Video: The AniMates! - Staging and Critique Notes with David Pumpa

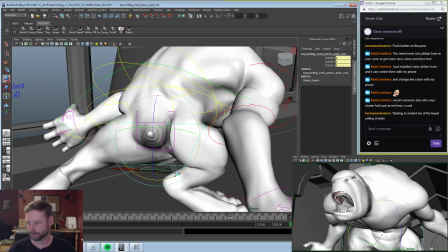Yeah, a little bit. He's all like, get out!
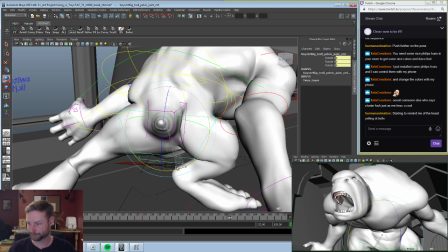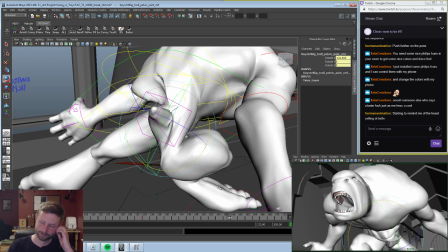Yeah, there we go. Get that corset on him.
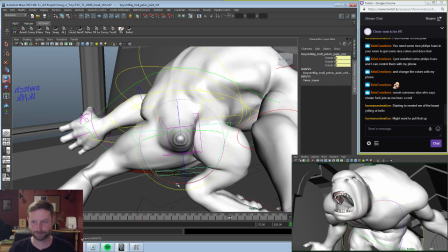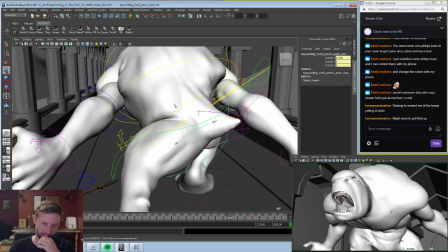Not much translation control there. I mean, we have to use the cog to do it.
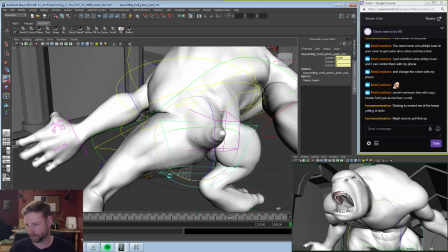I think we need to keep it up like that, because I like the line it's forming with the legs.
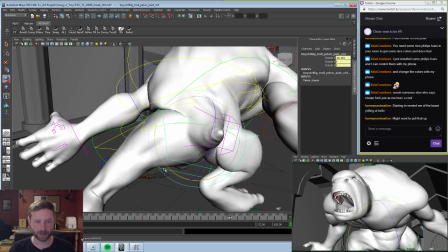Like, if we flatten it out too much, it squares them off and kind of removes some of that energy. So we want to keep it something like that.
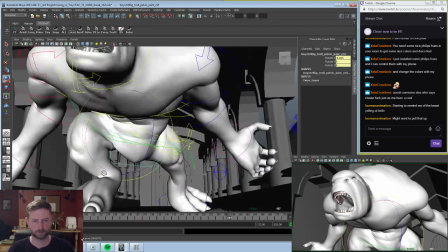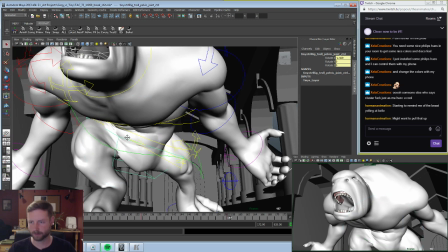Of course, the poor guy's skinning. We're getting some major clipping in the crotch.
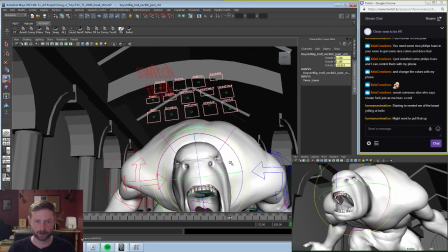I had a nickel every time that happened.
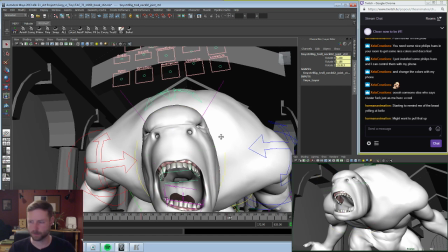Middle school, am I right? Alright, so...
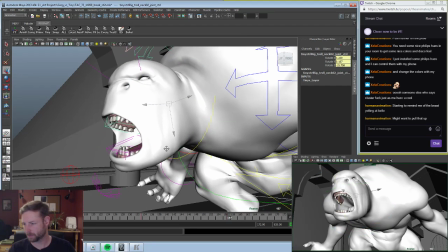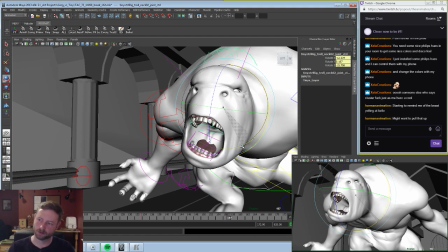Oh, that's interesting.
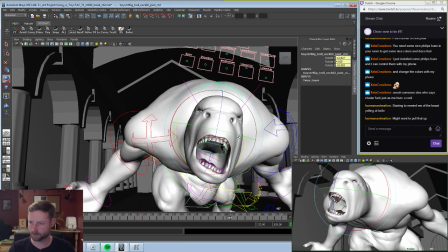I feel like his head is getting lost.
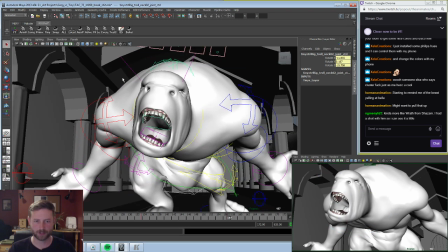Why your shoulders gotta be so huge, bro?
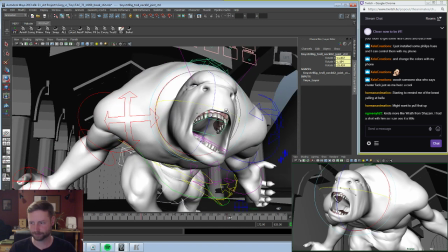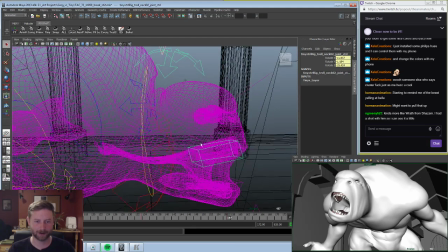Oh, you know what? Now might be a good time to figure out if I can actually scale this guy.
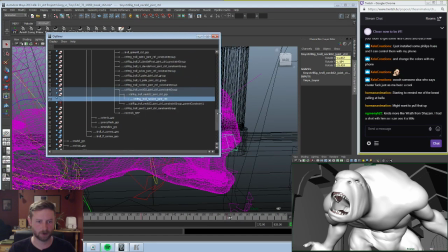Now, he doesn't have any scale controls, but there's a lot of things you can scale. For instance, this. So, I bet if I just scaled this... Nope, it just scales his teeth. Awesome. Fantastic.
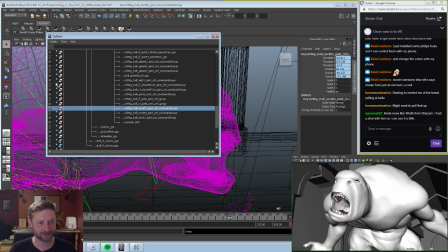Oh, his joints aren't even on this one, is it? There's gotta be something I can scale here.
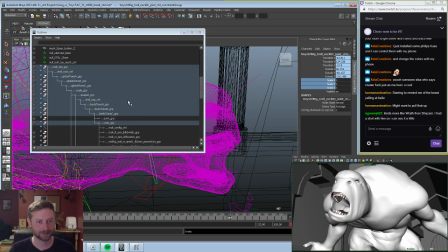That's the control. So that means his joints are on a different part?
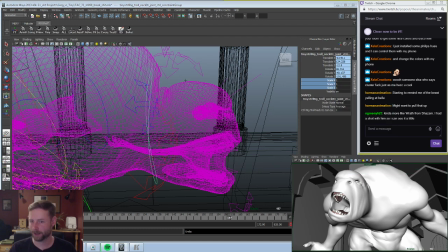Nah. I won't bore you guys with that right now.
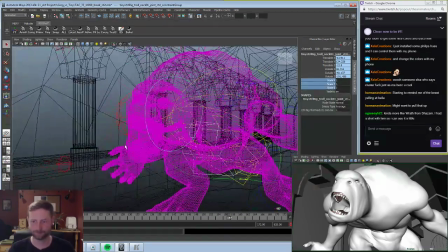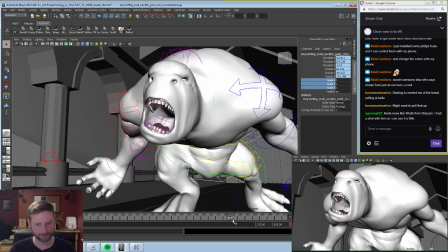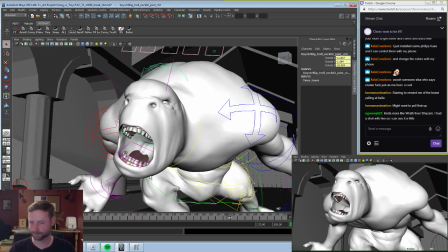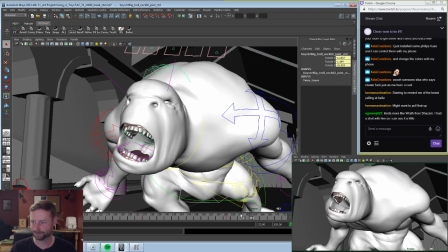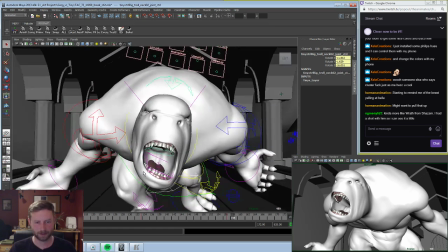Alright. And there's a lot I can do with his face, too.
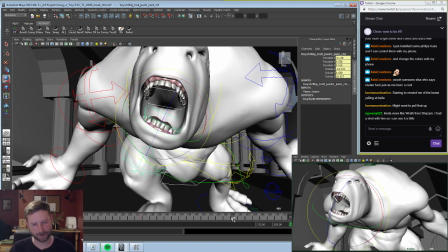But our face controls are very limited.
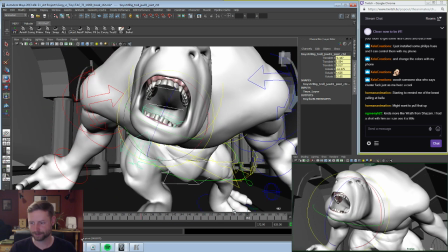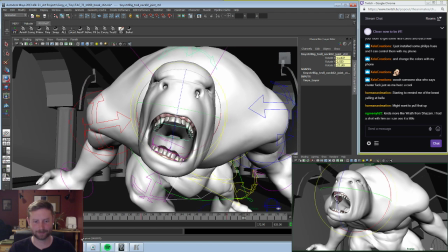Yeah, it still feels right. I feel like he's screaming in the wrong direction now.
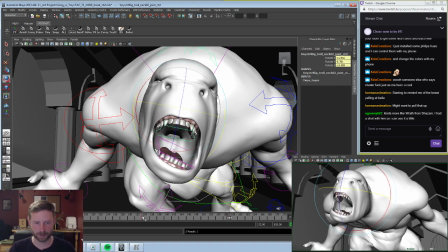Let's try that instead.
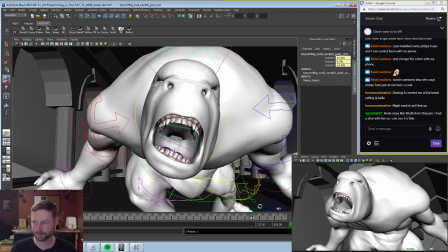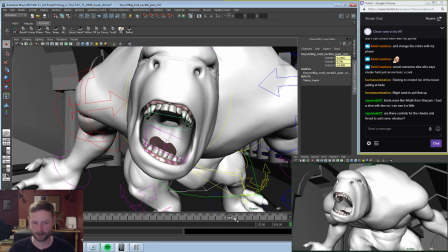And we're going to have to add some kind of jitter or texture there to emphasize the yell or the scream.
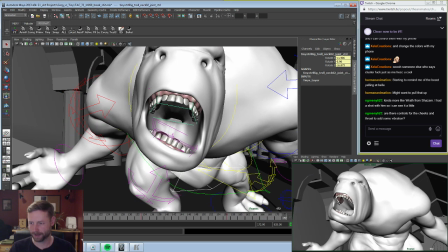But right now it does not sell. Boop.
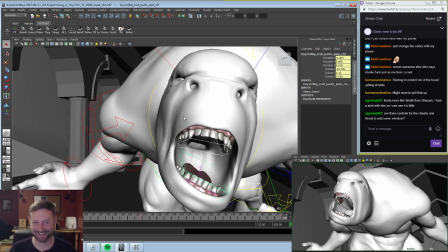Are there controls for the cheeks and throat to add some vibration? No, there is not. I think he does have a cheek control.
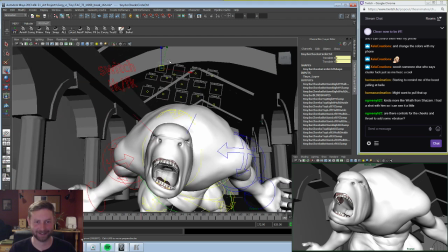But like I said, these controls are very... Oh yeah, so that's the blowout. It's not even like the cheek shift that we're used to seeing.